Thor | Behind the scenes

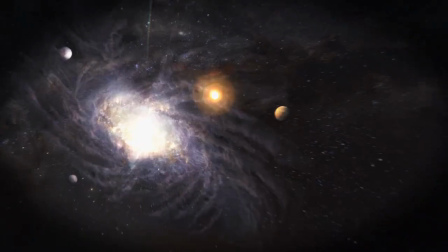Marvel Universe, it's called the Universe for a reason. It's a big place. On film, up to this point, we've explored a lot of the ground-based heroes.
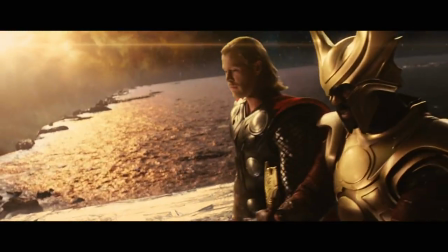We're going to a cosmic level with Thor.
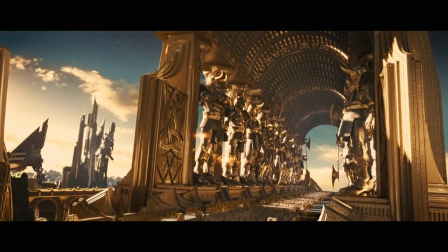The challenge is really this combination of the spectacular visual and physical world of Asgard, the world of the gods, with the world of contemporary Earth.
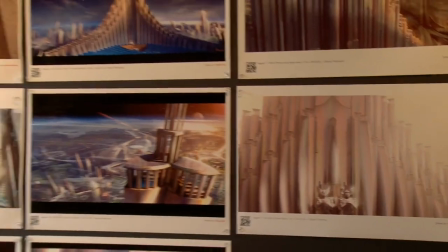Paul Welch, a production designer, did an amazing job. He had a wonderful sense of unique vision, but his source material was always present.
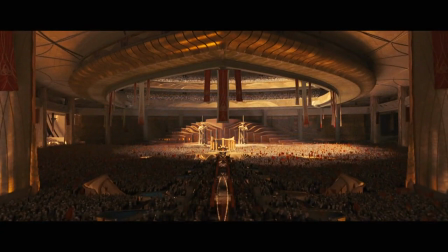He just pushed it to its height, and that's what Asgard was going to need, and Jotunheim, and even Earth. The challenge was other worlds, multiple dimensions. When you sit down and study all the various runs of the comics,
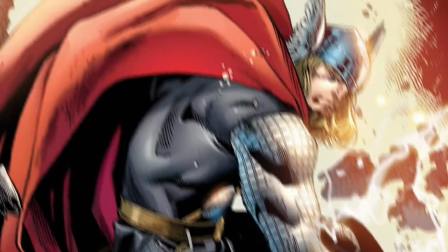they're wildly different from one run to the next, so your visual cues are all over the place.
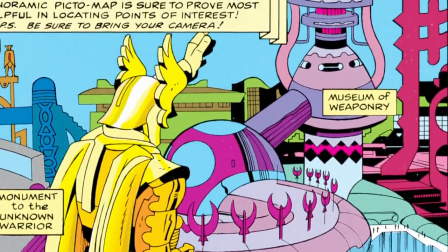I've got 1 foot in Jack Kirby land, who generated, I think, the iconic imagery of Thor.
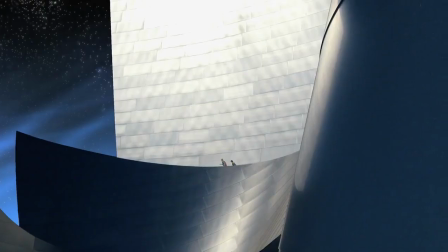I've got 1 foot in Norse mythology, and I've got 1 foot in beautiful, perfect,
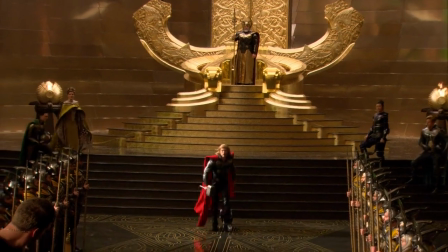modern, Zen-like architecture, so that there's room for these elaborate characters and costumes to breathe.
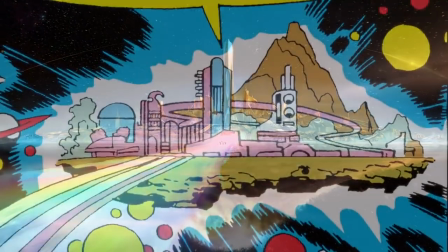Asgard needs to find a way to capture what Kirby designed and created on
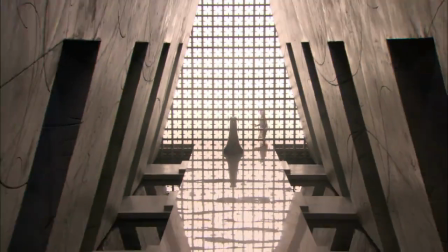the page and find a way to translate that into a wonderful new scale and size that looks amazing on film.
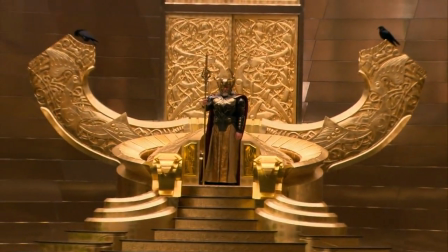And Bo's team did a beautiful job imagining these things, and it was no easy process. I mean, he went through many, many designers and many, many designs to kind of get us to this place.
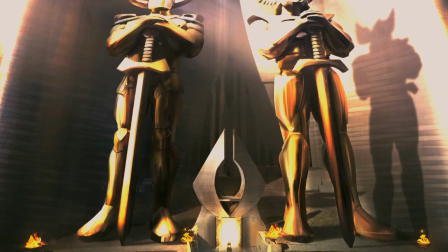In talking with Ken, we had decided that Asgard's inhabited by warrior gods, but that they live at the top of the 9 realms.
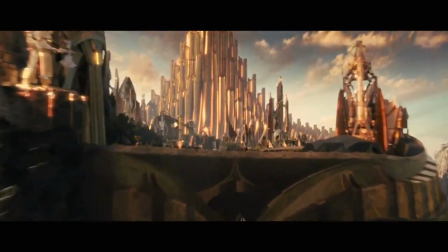Their privileged perspective on the universe should be so
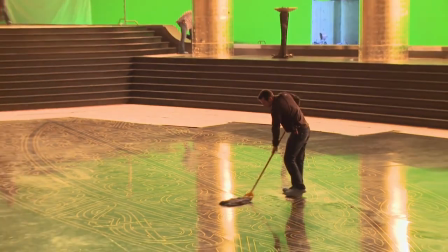advanced and elegant that it should not be cluttered with the normal details that we associate human beings with.
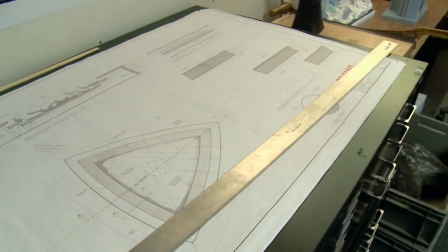The technology, the building construction, the methodology of their architecture is so advanced the human brain cannot even comprehend it. This film didn't have a whole lot of green screen. They built these incredible, huge sets.
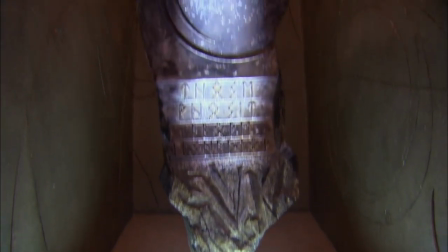It could have been very sort of ethereal and just godlike, but they paid a lot of attention to paying homage to that Viking era, which is, you know, all the Norse mythology that Thor is based on. I came here and walked around the sets, and I thought, well, that's it. I don't have to do much. I just show up and put on the armor and let it happen.
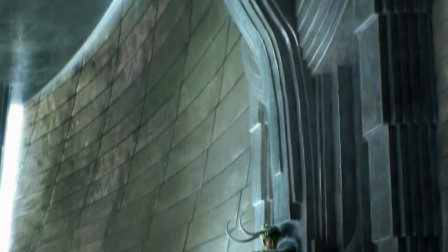The throne room was mind-boggling. That was the scene I'd look forward to, the scene with Loki when he's on the throne. It's such an archetypal image in the comics,
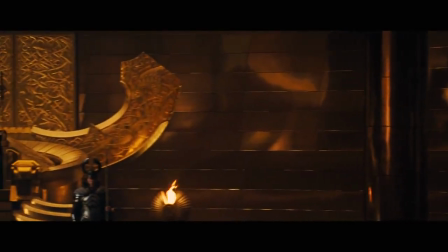and I walked into that set and I thought, this costume with these horns and the spear in this throne,
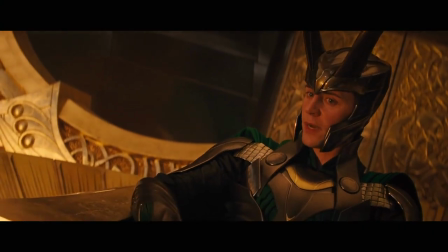in this room, you've got your shot.
You can bring your urgent matter to me. You're king.
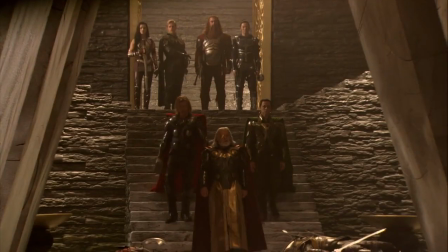There's a lot of restraint in Asgard, so that these very elaborate costumes and
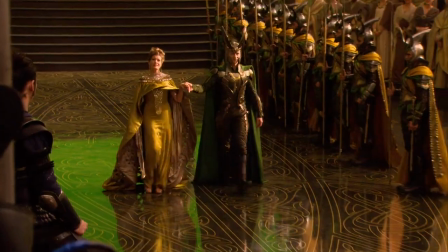bigger-than-life, almost godlike characters have room around them, and the focus is on them. There is such a plethora of choices inside the nearly 50 years of
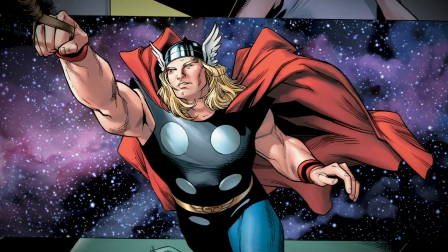Thor comic looks from great artists that you need someone of great taste,
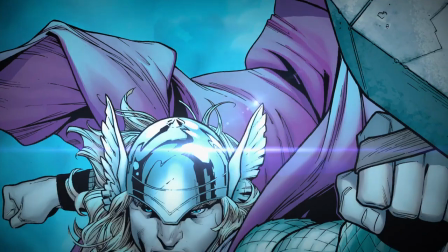I think, to find ways that you can tip your hat to certain inspiring,
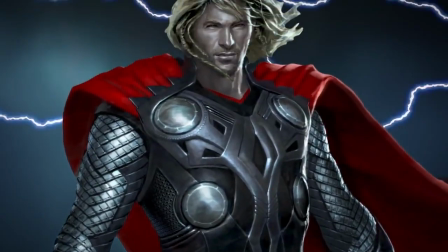iconic versions of the characters, but let it live contemporary cinema.
So is this how you normally look?
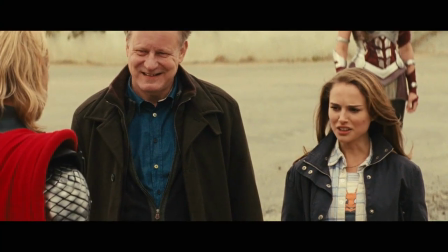More or less. It's a good look.
Alex Byrne, the costume designer, she's an Oscar winner.
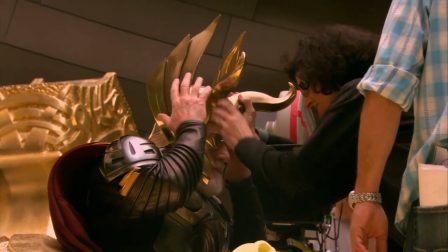She is unafraid of the sort of theatricality of some of the costumes.
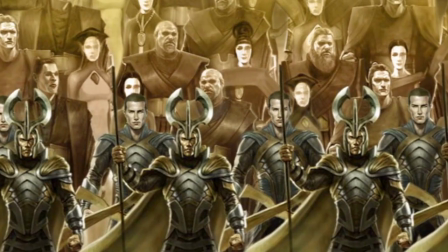Obviously, I started with the comics. I would say the biggest input for Asgard was the original artwork of Jack Kirby. The world he created is amazing. Asgard needed that singular voice of, this is the expression of Asgard.
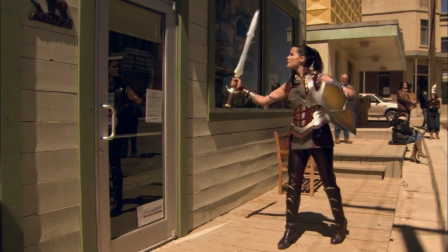A good example is, if you saw Sif, you could tell immediately because of how she looked that she was from Asgard.
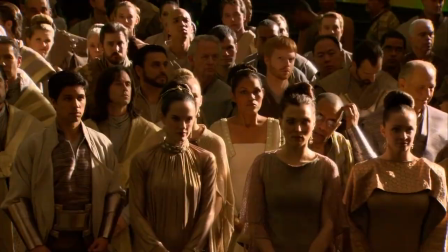For the population of Asgard, I wanted to keep the idea of the comic book graphics where he ombres out the crowd and keeps it very monochrome,
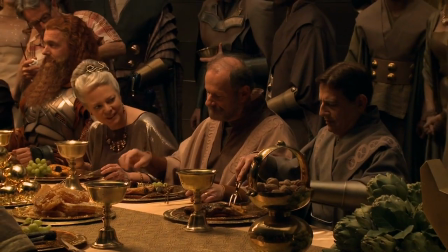and that seemed a very good way to keep the population of Asgard present but not distracting.